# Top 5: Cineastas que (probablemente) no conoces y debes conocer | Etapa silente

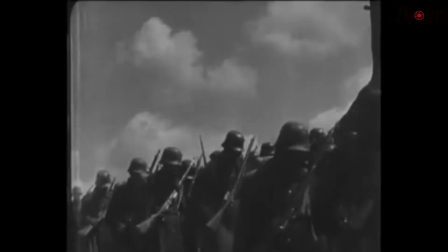El mismo Dovzhenko describe su película como carente de argumento, pero 100% política.
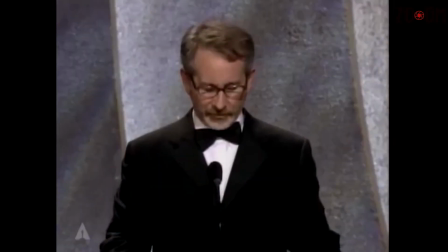Inspiró, entre otros, a Spielberg y a Tarkovsky. Número 2.
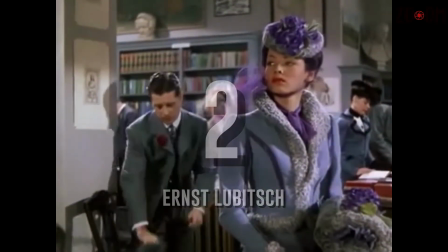Ernest Lubitsch. Chaplin, Lloyd y Keaton monopolizaban la comedia hollywoodense con el slapstick o comedia física.
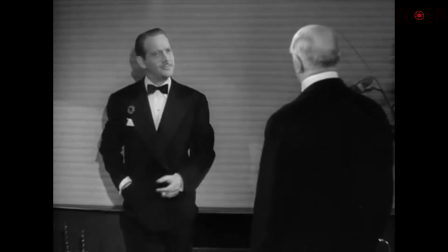Paralelamente, una nueva figura indiscutible exploraba la inocencia sexual y desafiaba la censura con otro tipo de enfoque.
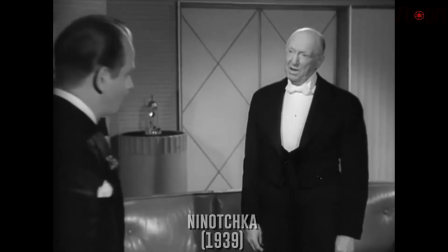Ernest Lubitsch emigró a Estados Unidos de Berlín. Hijo de un sastre, se empleó como guionista.
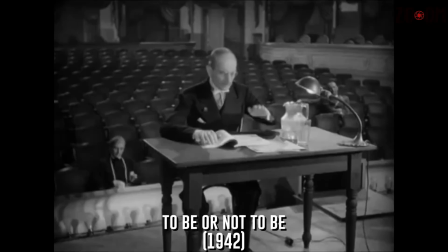Su primera película relevante la escribió a los 26 años.
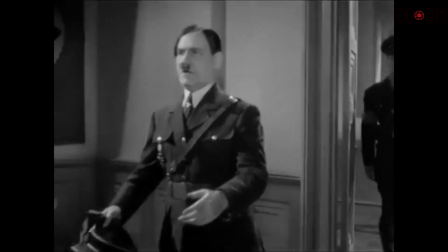Se trata, según los especialistas, del director más irónico y mordaz de la época.
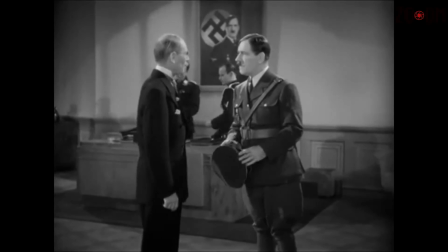Su primer gran éxito como director llegó con La princesa de las ostras.
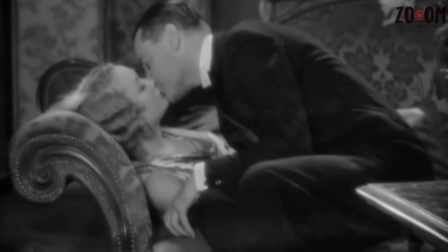Se destacó por su notable dominio tras la cámara y su especial toque para sugerir escenas candentes y de esta manera eludir a la censura.
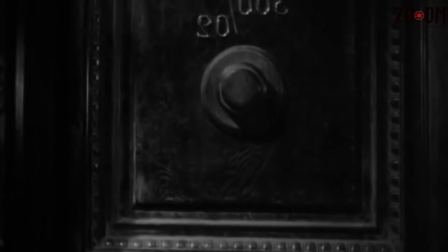Sus filmes buscan retratar los placeres de la vida, el deseo,
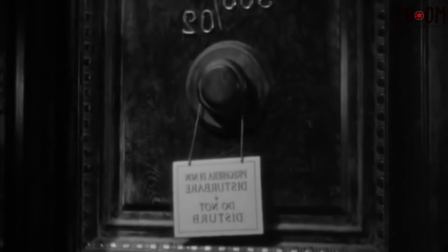siempre dentro de un exacerbado erotismo oculto tras el trazo escénico o los movimientos de la cámara.
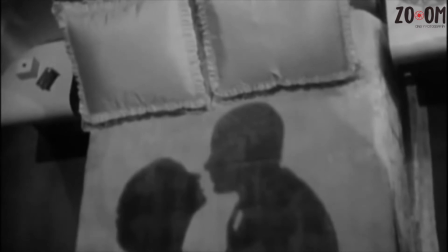Si bien Lubitsch no filmaba el acto sexual, tenía la capacidad de sugerirlo con absoluta maestría,
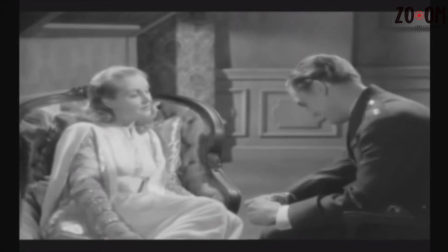dejando varios elementos importantes de la trama fuera del cuadro.
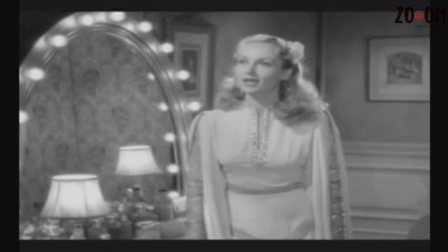Su influencia se extiende a cineastas como Martin Scorsese y es uno de los pilares dentro de la cinematografía de directores como Woody Allen.
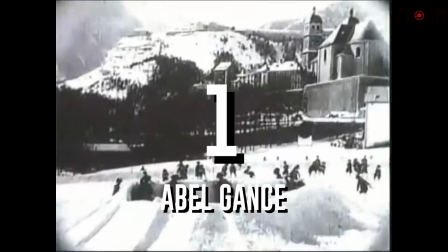Número 1. Abel Gance. Un francés que simple y sencillamente se adelantó varias décadas a su tiempo,
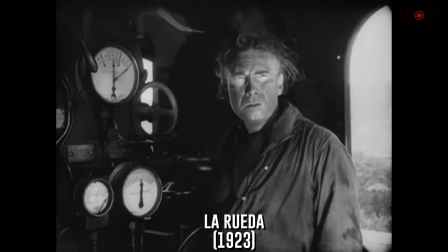quien con el filme La Rueda catapultó las posibilidades del séptimo arte que se encontraba en proceso de encontrar su propia voz.
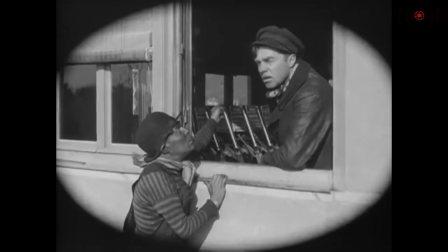En la película se narra un triángulo amoroso que se construye con base en el montaje,
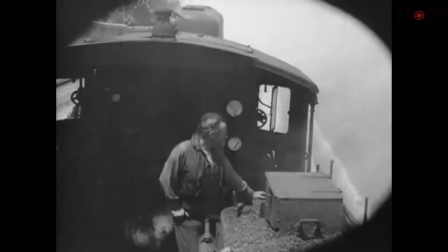con planos que duran apenas 24 décimas de segundo, que en tiempo real desconcertaban a los espectadores.
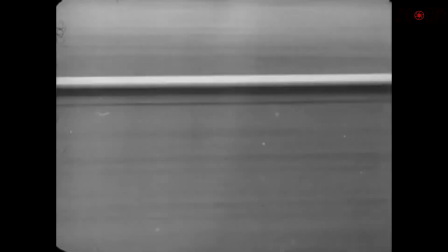El cineasta pretendía transmitir una sensación de pánico al público, para hacerlo sentir tal cual se sentía su protagonista.
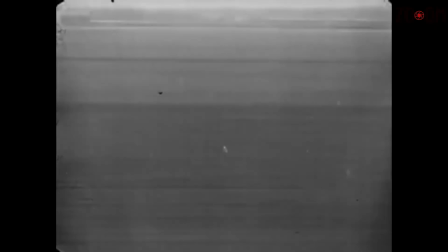La escena fue revolucionaria, e inclusive artistas como Jacques Cocteau sentenciaron que había un antes y un después de La Rueda,
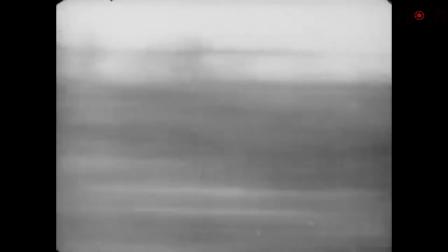al igual que hay un antes y un después de Picasso. Nunca antes se había hecho algo semejante, y sin duda,
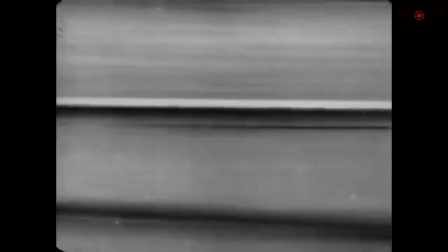el filme contagió a grandes maestros como Akira Kurosawa, quien descubrió la película en plena guerra mundial.
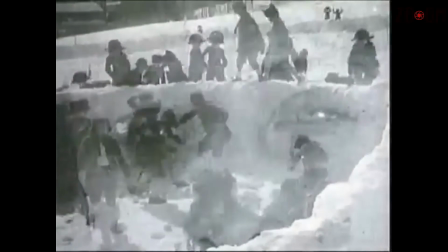Sin embargo, el mayor logro de Gans llegaría con Napoleón, una cinta de 4 horas de duración que le tomó 4 años realizar.
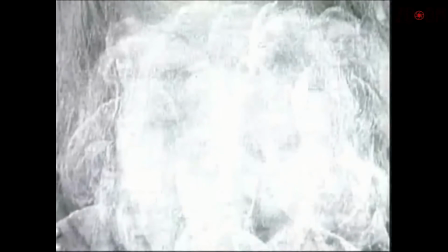En ella explora los primeros años de vida y conquista del gran militar.
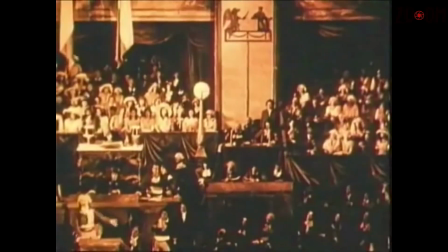Una de las tantas contribuciones que tiene la obra está en la escena en la que Napoleón se rinde ante su gran ejército,
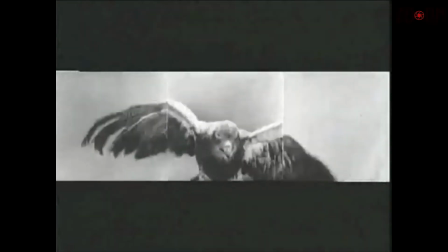en la cual Gans utilizó 3 cámaras, la una junto a la otra,
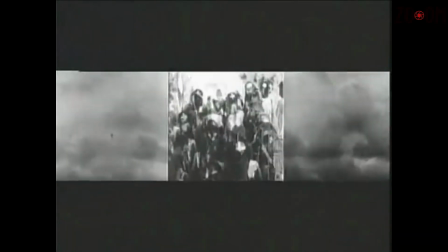apuntando en direcciones adyacentes, de tal forma que al ser unidas durante el montaje, se creaba una toma panorámica.
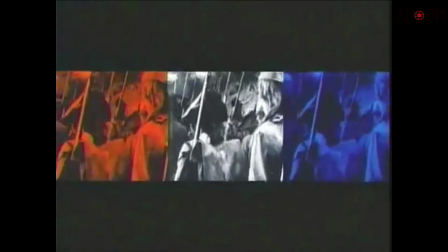Los espectadores de la época tuvieron que girar la cabeza de un lado a otro para abarcar todo el espectáculo. El truco de las 3 cámaras fue la génesis del cinerama, técnica de proyección múltiple en formato panorámico utilizada posteriormente en el western.
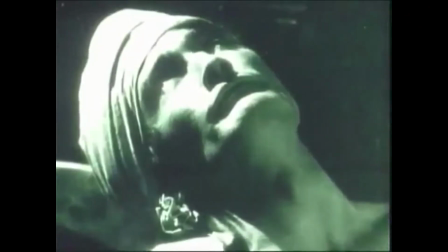A pesar de ser el máximo cineasta de la vanguardia francesa, fue absorbido por el sistema de estudios.
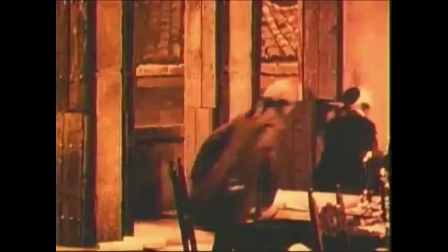Su influencia se extendió a cineastas como Francis Ford Coppola, quien utilizó Napoleón como referencia constante para Apocalypse Now.
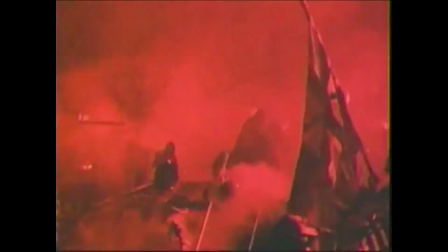¿Qué cineastas nos faltaron? ¿Les gustaría ver una segunda parte del top con cineastas de la época del cine sonoro?
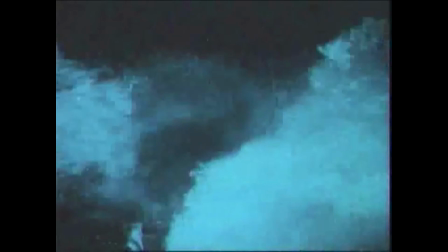No olviden suscribirse, compartir, comentar, regalarnos un like y para más información sobre cine y fotografía visitar zoomf7.net. ¡Hasta la próxima!